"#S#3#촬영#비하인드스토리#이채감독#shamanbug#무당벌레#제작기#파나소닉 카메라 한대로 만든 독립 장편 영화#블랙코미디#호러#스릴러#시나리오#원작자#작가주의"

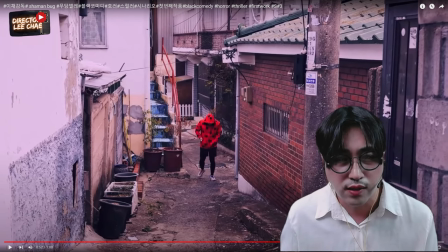735s
이거 그대로 있는 게 아니고 다 지금 세트를 잡은 거예요. 화분을 갖다 놓고 일일이 다 하나씩을 다 잡은 겁니다. 대신 중요한 거는 요 계단의 파란 색깔과 이런 것들,
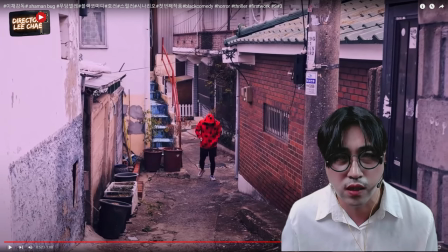750s
이런 이제 그 계단 올라갈 때 잡는 이런 것들의 색깔은 이건 그대로인데 이 화분 이런 거는 일일이 다 그나마 주위에 있던 거나 아는 지인을 통해서 여기다 다 배치를 한 거예요.
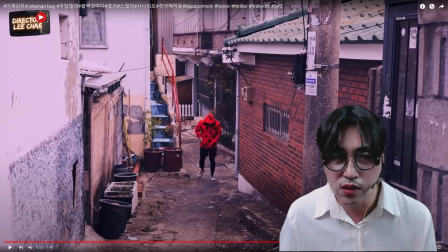763s
화분이 진짜 엄청 무겁더라고요. 무거워가지고 좀 많이 힘들었지만 그래도 이 로케 이 미술 이 장면을 찍기 위해서
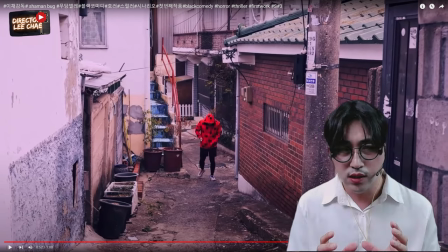773s
이 그림이 나오기까지 정말 이 장면을 찍기 위해서 날짜를 잡았는데 비가 왔고 또 이걸 찍는데 사람들이 또 왔다 갔다 거리잖아요. 이 앞에서만 나오는 게 아니고 카메라 뒤에서도 사람이 이제 왔다 갔다 거려요.
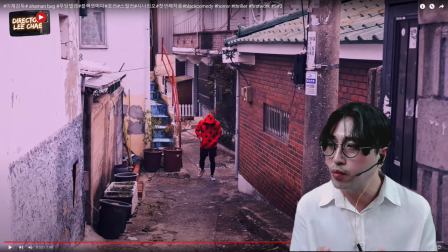787s
특히 누가? 이 동네에 사시는 할머니들, 아주머니들, 할아버지들. 아, 그래가지고 그 할머니한테 촬영한다고 얘기는 드렸는데도 그냥 촬영이 궁금하고 이제 구경하고 싶으니까 계속 나오시는 거예요.
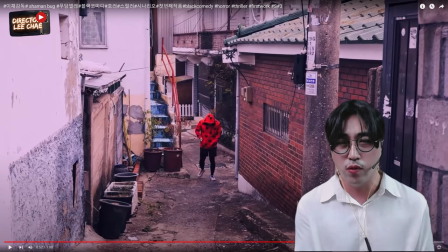801s
그래가지고 저 뒤에도 막 엔진 나고 이 뒤에 이제 카메라 뒤쪽에 보면 뒤쪽에서도 막 수근수근거리고 뭐 하는 겨? 이거 촬영하는 거야? 뭐야? 막 수근수근거려가지고 또 이제 조연출이 가서 배우들이 가서 또좀 조용히 해달라고 하고 부탁하고
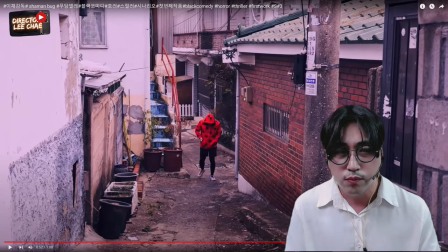818s
사정하고 그리고 또 하는데 또 비행기 날아가고 비행기 아무튼 이제 골머리를 썩혔습니다. 진짜 골머리를 썩혔던. 그래서 아니 그 하지만 되게 재밌었고 그랬고 우리 배우들이 너무 아름답다 이렇게 표현하고 싶습니다.
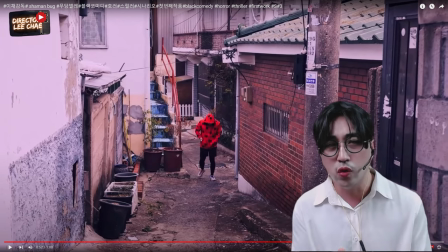833s
그래서 이둑이 걸어오는 장면인데 이둑이 걸어오는 장면들을 좀 타이트하게보다 멀리에서 걸어오는 장면들 그러면서 고독하면서도 외로우면서도 뭔가 조금 벌레 같은 그런 느낌 스멀스멀거리는 그런 느낌을 좀 주고 싶었어요.
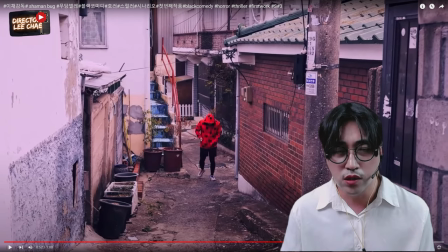850s
그래서 이 장면을 그리고 이제 이 주인공 이둑이 이 입고 있는 이옷 있잖아요. 이 무당벌레 옷은 한국의 쿠팡에서는 이 사이즈가 안 팔더라고요. 그래가지고 해외에서 직판해가지고 이 사이즈를 구해가지고 그리고 여기 이제 이 이둑이 골목에 걸어올 때
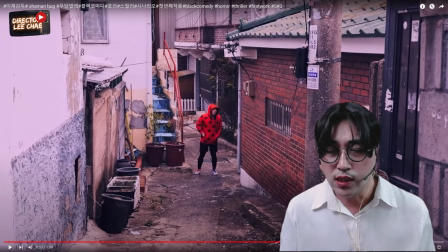869s
이게 냄새를 맡잖아요. 그러니까 이둑이라는 캐릭터는 사람이 거의 아니에요. 어렸을 때 아버지의 폭력으로 엄마와 그다음에 순이 가족을 잃고 그리고 엄마를 찾기 위해서 이제 어렸을 때 이제
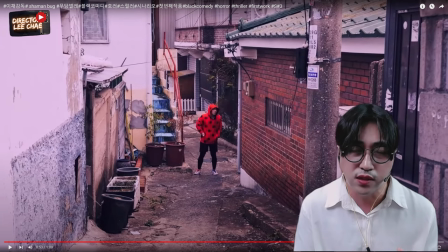887s
성장하기까지 많은 사람을 죽이고 많은 집에 들어가고 그러면서 그 안에서 많은 발생되는 문제들을 겪고 성장한 벌레 같은 벌레 같은 캐릭터예요. 그래서 거의 사람이 행동하는 양식이 거의 없고 그냥 냄새, 엄마의 그리움만 찾는 엄마,
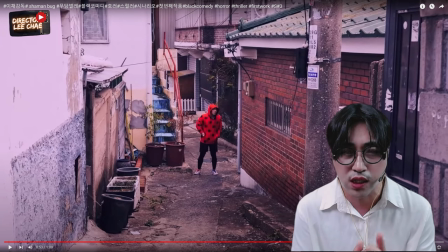905s
그 목적 자체가 엄마의 그리움을 찾는, 엄마만 찾는 목적을 가지고 있어요. 그래서 행동 양식이 냄새를 맡는 그런, 그리고 눈빛이나 행동이나 이런 것들이 너무 느리고 부자연스럽죠. 그래서 이렇게 해서 이제 냄새를 맡고 이제 집을 찾아오는 거예요.
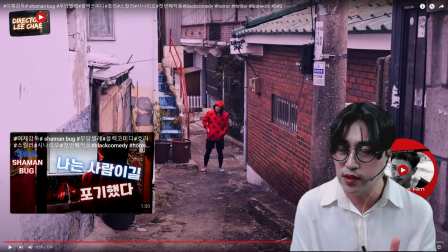924s
근데 이둑이 이렇게 집을 찾아오는 경로는 나중에 이제 영화가 시작되고 나서 뒤늦게 밝혀지는데, 교차 편집으로 보여주는데, 이둑이 이제 어느 날 이제 문방구에서 무당벌레라는 장난감을 이제 동전 넣고 이제 타르르 돌리는 거를 이제
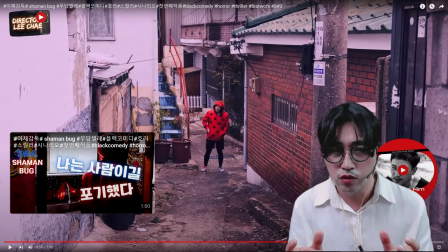941s
뽑는데 갑자기 거기에서 어떤 여자가 누군가를 쫓기는 그 과정에서 뒤로 확 지나가는 거예요. 근데 이제 그 냄새를 맡는 거죠. 엄마 냄새가 나는 거예요. 그래서 그 여자를 쫓아서 온 집이 이 집입니다.
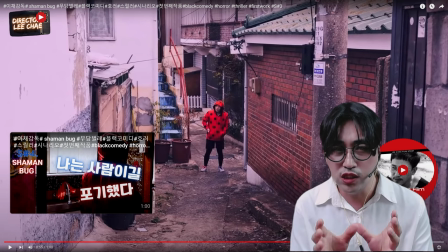957s
근데 이 집에 이제 이상한 도둑, 이둑만 이제 이 집을 들어오는 게 아니고, 또 이 집에 나쁜 도둑도 이제 이 골목을 지나가다가 어떤 느낌에 좀 뭔가 돈이 있는 집, 도둑들이 그러잖아요. 돈이 있는 집을 잘 안다며.